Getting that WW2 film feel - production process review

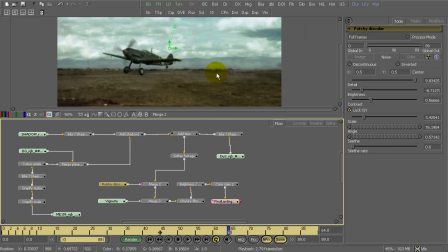So if I turn that off, it's a very subtle imperfection, makes it kind of browner, but it's nice just to help break that up a bit more.
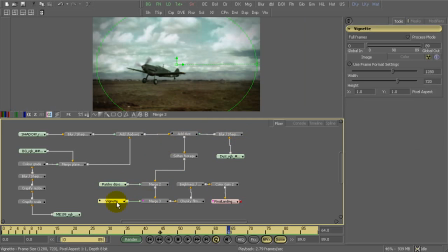Okay, I then fed that into a vignette, just give that old style look, blended that in. Okay, and just to add a little bit more kind of authenticity to it,
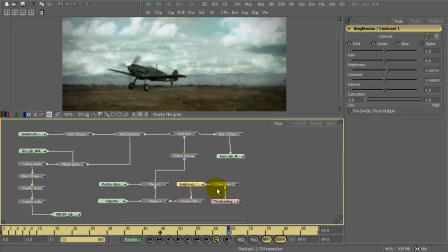I ran a film grain across it just to break it up. I wanted to kind of also add a little bit of a contrast hit just to give it that kind of bleach bypass kind of appeal.
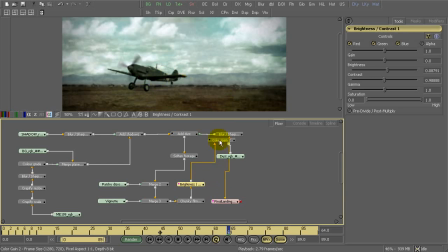And finally, because it's now become quite dark, I ran a color adjustment to just bring up the gamma on that,
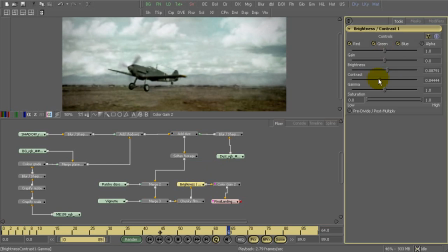or adjust the gamma to lighten it up, tweak a little with the contrast and brightness, you know, just to get that final look right. Okay, and we can adjust that.
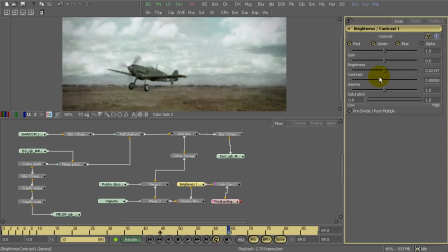Now if I was to animate this gamma, I could give that nice kind of World War II old film kind of shimmer. Okay, at the moment I've just left it as is, but having that ability is pretty nice,
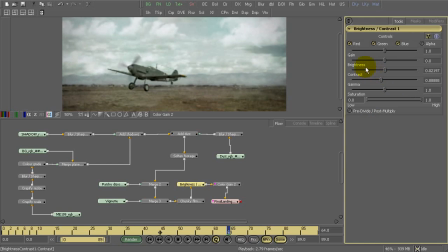and this is why you probably want to consider rendering things out as passes and compositing them rather than trying to do it all within your 3D package. It gave me a lot of control to get the look I wanted. So there is my process that I used to achieve that look.
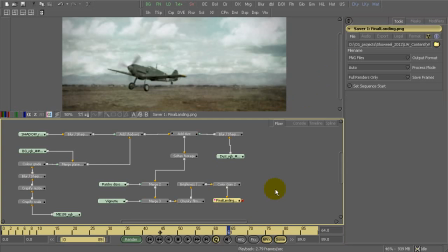You should be able to achieve this in any compositing package, whether it's After Effects, whether it's Nuke, whether it's Digital Fusion or DFX like this one. So hopefully that's been of interest, and hopefully it's given you some ideas perhaps for your own little retro projects.
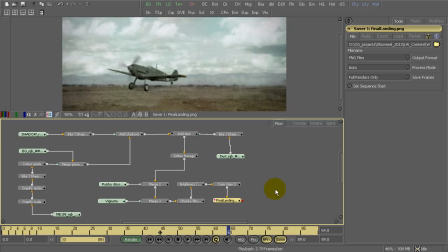And if anyone's interested in some of the things I've done here, wants me to extrapolate out on those, maybe into little mini tutorials, let me know in the comments, and I'll talk to you next time.